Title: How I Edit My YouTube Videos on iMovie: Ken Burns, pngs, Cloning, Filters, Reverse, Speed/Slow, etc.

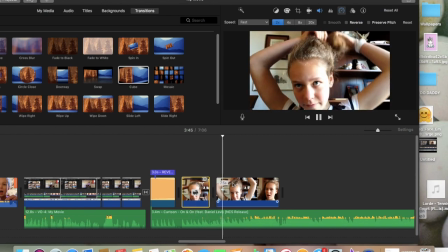[4:29]
And I'm putting this first clip into fast because I was going kind of slow in the initial video,
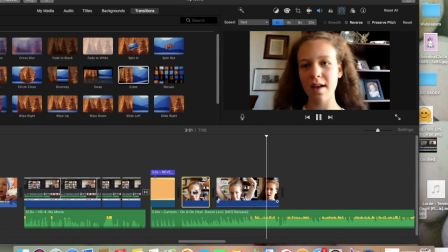[4:34]
so speeding things up made it look a lot better. now I am once again
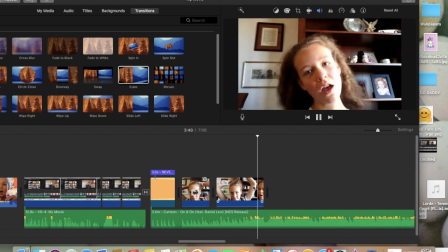[4:39]
splitting on a spike of the music and then we are going to
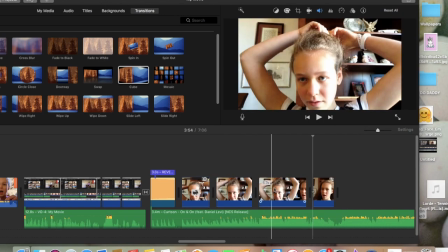[4:44]
add the reverse function so to do this
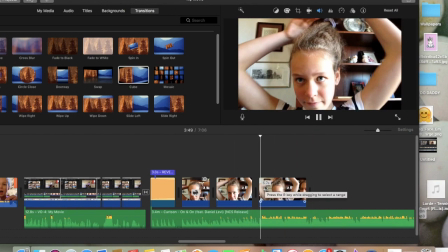[4:50]
I am going to make sure that I have the spot
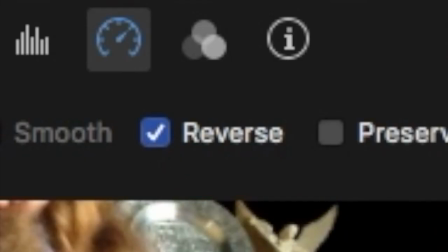[4:54]
that I want and then click reverse in the speed section with this little
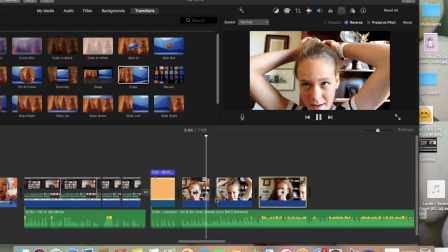[4:59]
timer on it and then I'm just watching over this because I want to make sure that
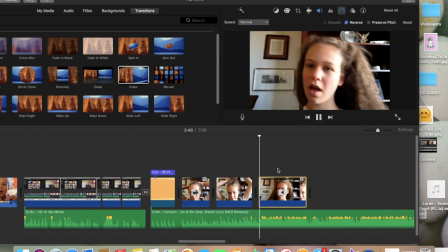[5:04]
it looks good and you kind of split the clips more and I
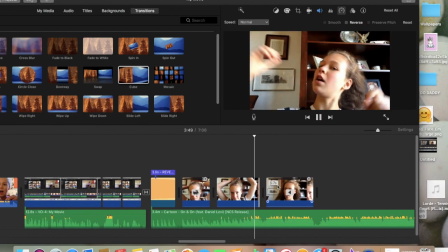[5:08]
eventually did also slow-mo some parts of it to just make it look a lot cooler because reverse does look
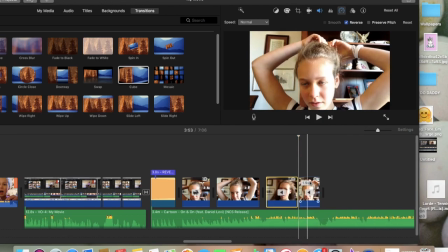[5:16]
really cool in slow motion and then eventually I got to the final product which was the example that you just saw.
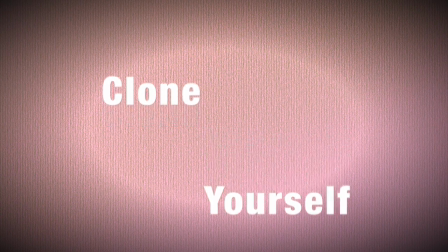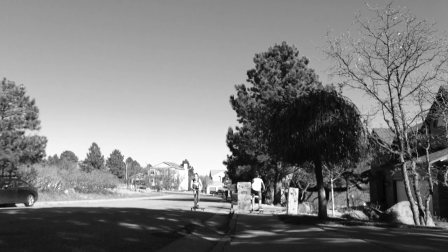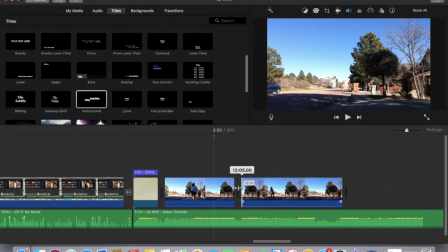[5:35]
so to make it look as though you have two of yourself or
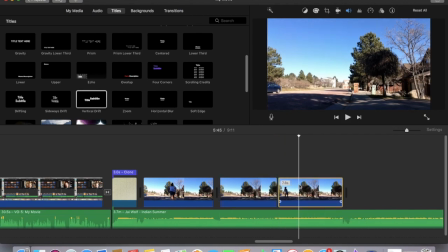[5:40]
you cloned yourself what you're gonna want to do is I have two different clips of me
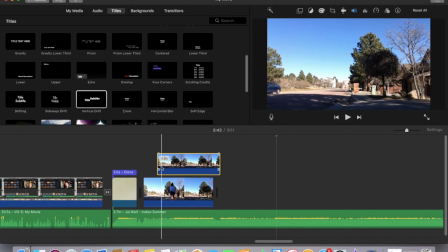[5:45]
scootering and I'm putting one on top of the other make sure that they are
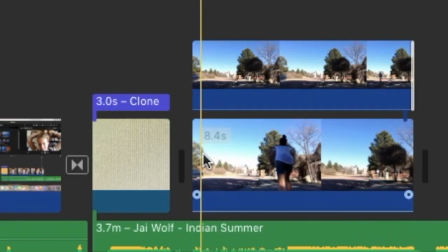[5:51]
the same lengthwise and I'm just making sure that I
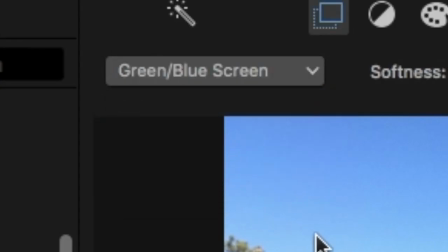[5:56]
have the points that I want, then I am choosing green to blue screen.
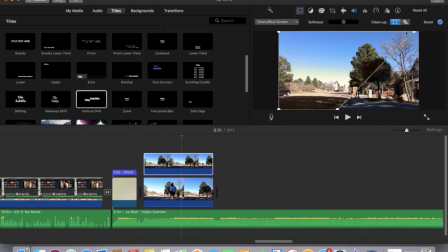[6:01]
And here you can pretty much drag and it'll make your picture part one of the pictures and part another of the pictures. So you just want to be very careful not to cut any of yourself on either of the pictures off so that it looks realistic.
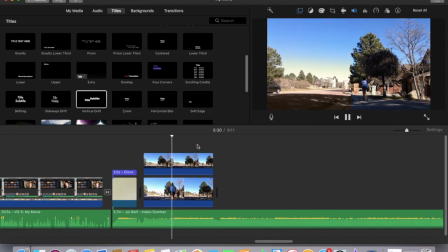[6:18]
And obviously here I saw that the color of the road was a little bit different in both of the pictures,
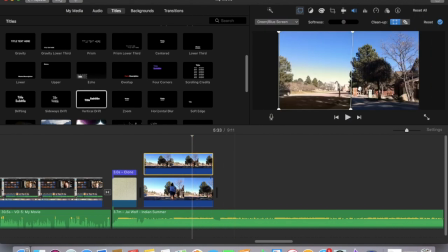[6:26]
so I chose to go to the effects button, which pretty much looks like a bunch of circles,
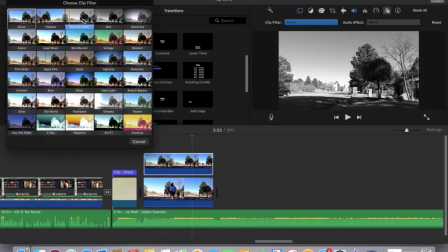[6:33]
and I chose to put it in black and white. This did help out a little bit.
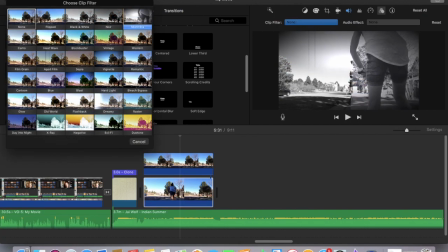[6:39]
I'm just using the effect of black and white because I thought it would look more similar,
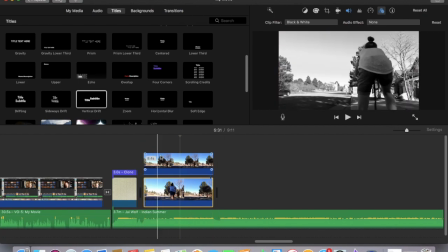[6:45]
but on the first clip, the camera is kind of wobbly, so it didn't really work as well as I would like it to, but definitely if the camera wasn't wobbly, you would not be able to tell that there is any editing being done. Some other tips while you are filming, the camera should not be wobbly. Like, mine was a little bit wobbly, but also make sure that it is the same time of day, because as you can see with mine as well, the colors were a little bit different, so I did have to put it in black and white. You should have the same color as a background, and the hue should be the same. Also, make sure that your camera does not switch places. That would look super duper weird. Those are just some tips if you are going to try and clone yourself.
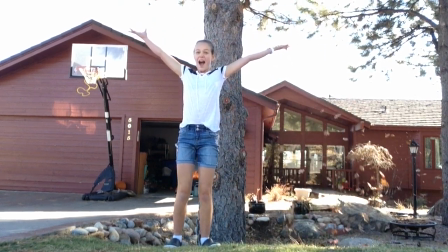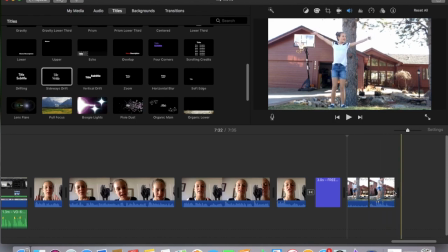[7:38]
Adding a freeze frame to a photo or a video can actually be a super simple way to give your video a little more character.
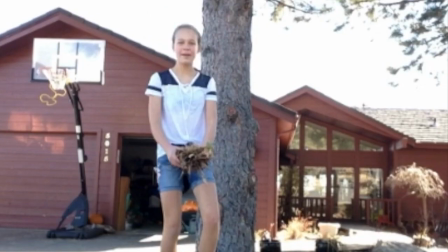[7:47]
So I just have this video of me throwing leaves up into the sky.
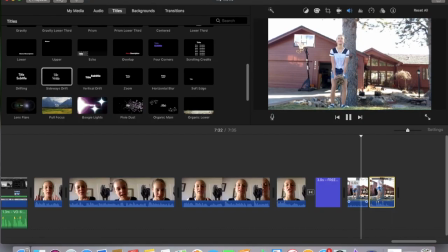[7:53]
What I am going to do is I'm going to split the clip right before I want to freeze it. I'm going to right click and choose add freeze frame and then this is going to bring up this stop sign and I'm going to adjust the amount of time that I want it to be freezed and then you are done you can just add some music and I also did add a little
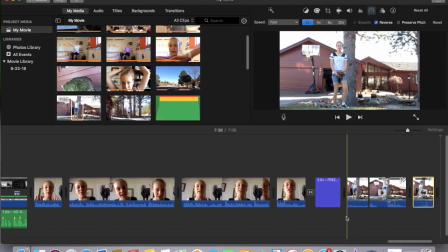[8:12]
reverse clip in the end but you can go back to the reverse section if you do not remember how to reverse